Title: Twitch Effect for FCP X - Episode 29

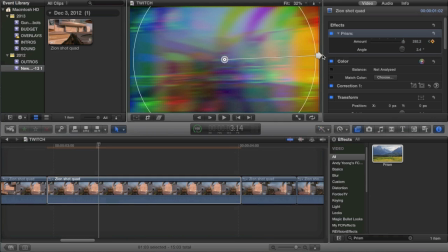[4:25]
Yes, you can go ahead and do a lot more, but I wouldn't recommend it. I recommend just going with 32. It's a very minimalistic amount, and it looks pretty good for the Twitch effect.
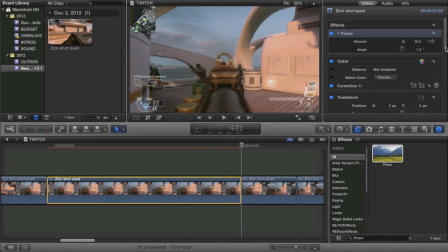[4:34]
And then what you're going to do is you're going to go to the final frame of the clip, and you're going to go back about 15, 1, 2, 3, 4, 5, 6, 7, 8, 9, 10, 11, 12, 13, 14, 15, and you're going to keyframe once more, and you're not going to do anything,
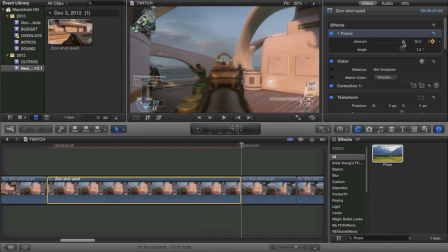[4:49]
and then you're going to move forward to the last frame, and you are going to keyframe zero. Now what this is going to do is it's going to give a nice smooth transition into the clip and out of the clip for the prism effect, which is very nice and very entertaining, and it looks just more professional. So as you can see, it kind of goes in and out.
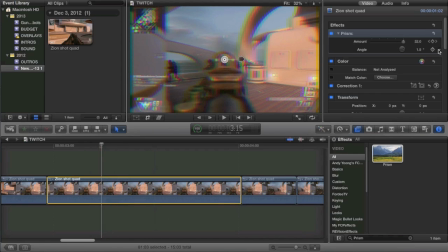[5:09]
Now, another thing you can do with the Prism effect that I would not recommend beginners to do, but if you feel experienced at Final Cut Pro editing, which you know some people do, I would recommend going inside a little bit more and go like every 5 frames or so.
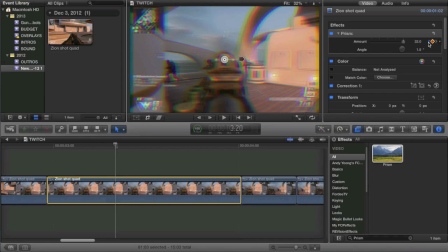[5:23]
That was 5, I believe. Yeah, every 5 frames, I would recommend modifying the amount of Prism effect. So I'd recommend like going like a little bit like this at one point, like get it. Well, actually, let's go like a little bit in, then go in 5 again. Was that 5? Yes. And then maybe go up a little bit more.
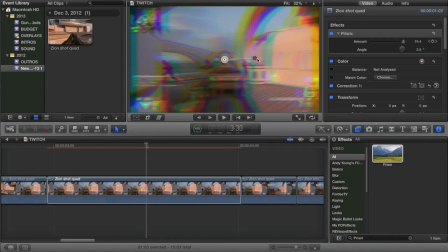[5:42]
Then go 5 again. Go in a bit more. Go 5 again. Was that 5? I think that was 5. And then go up a bit more. And then go 5 again. And don't overdo it. I'm overdoing it a lot. And then go 5 again.
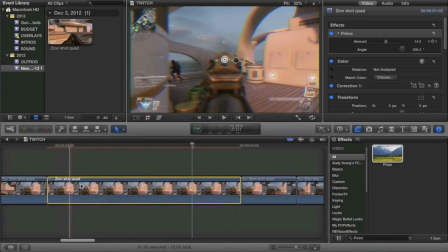[6:02]
And this is the one where it goes back to 32. So now, if you look at it, it kind of like goes in and out and kind of twitches a little bit. And that's why they call it the twitch effect, believe it or not. So when you do that, it gives you a nice looking twitch effect. It's basically more advanced keyframing. In fact, I would recommend getting in there and doing every single frame and keyframing it.
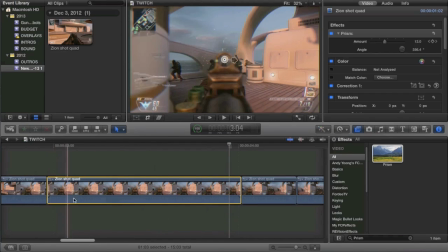[6:21]
And I did it pretty quick there, so it's not going to look amazing, but it looks pretty good, actually. If I say so myself, for a quick, what was it, like a 1 minute job.
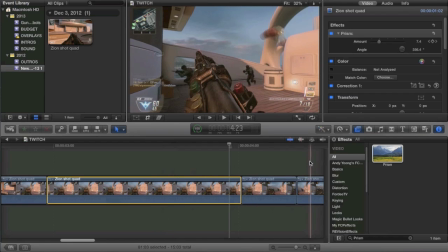[6:29]
The next thing I would recommend doing is we got to add something where it shakes the camera. This is a very simple, it's not shaking much, so we want to add in a shaking camera effect.
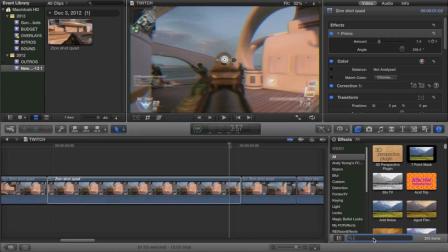[6:39]
Now, on vanilla Final Cut Pro with no plugins, the only choice you really have is, well, you could do the projector effect. I believe that shakes the camera a bit. And I got to be honest, that actually looks pretty good. So let's try the projector effect real quick.
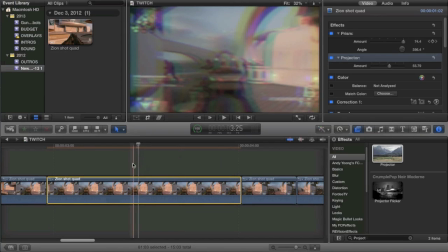[6:52]
We'll take a look at it. And I think the projector effect does add a decent twitch effect. But if you're into that, go for it. But if not, I would recommend, personally, this is the one I would use, the earthquake effect.
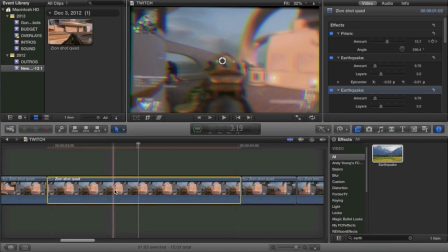[7:05]
The earthquake effect does it perfect because it doesn't add any coloration, and it just does a very nice shaky effect. I gotta be honest, the prism is a little insane at certain parts, but it still looks good. So once you do that, you let it render in, you'll actually have a pretty cool looking twitch effect.
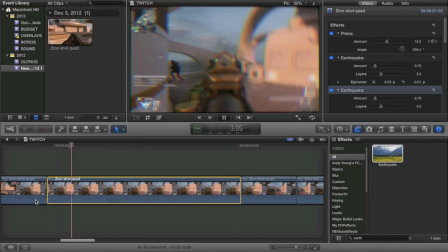[7:22]
Now, the one thing I'm going to recommend is that you turn down the earthquake effect a little bit. It's a little bit over the top at first, so I'd recommend, like, maybe, let's try 2. That's pretty good. I'd recommend turning down the layers a bit. So that's okay.
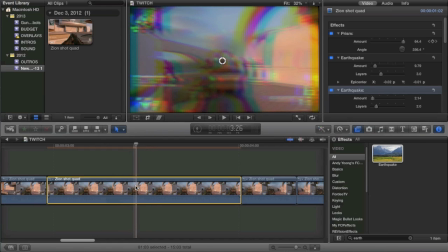[7:39]
And then the other thing I would recommend doing with this effect is I would also recommend doing some sort of keyframing with the earthquake effect. And what I mean by that is that when you're coming into the clip or when you're coming out of it, I'll do when we come out of it, I would recommend doing a keyframe.
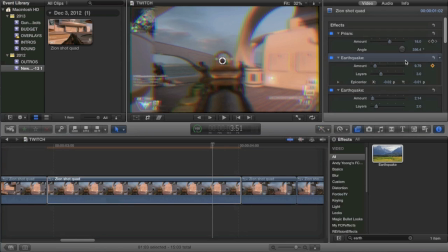[7:57]
Actually, I think I put 2, whoops, I put 2 earthquake effects. That's why it looks so shaky.
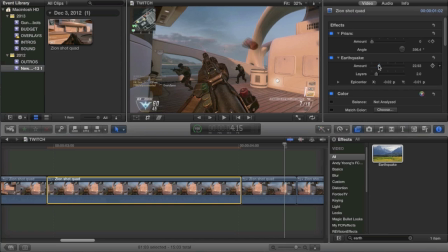[8:02]
So that's much better. In fact, let's turn that up a bit. We'll turn that back up to like 9. So yeah, that looks much better. That looks fine. Then what I would recommend doing is, once again, going to about 10 frames before the clip ends, and I would recommend putting a keyframe, and then going to the end of the clip and then turning it down all the way,
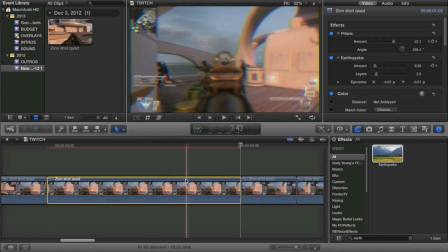[8:20]
maybe. So it kind of gives it the illusion that you're coming out of the effect, which is cool. So we're going to go ahead and let that render once again just to see how it looks overall. And let's see. And it looks pretty good.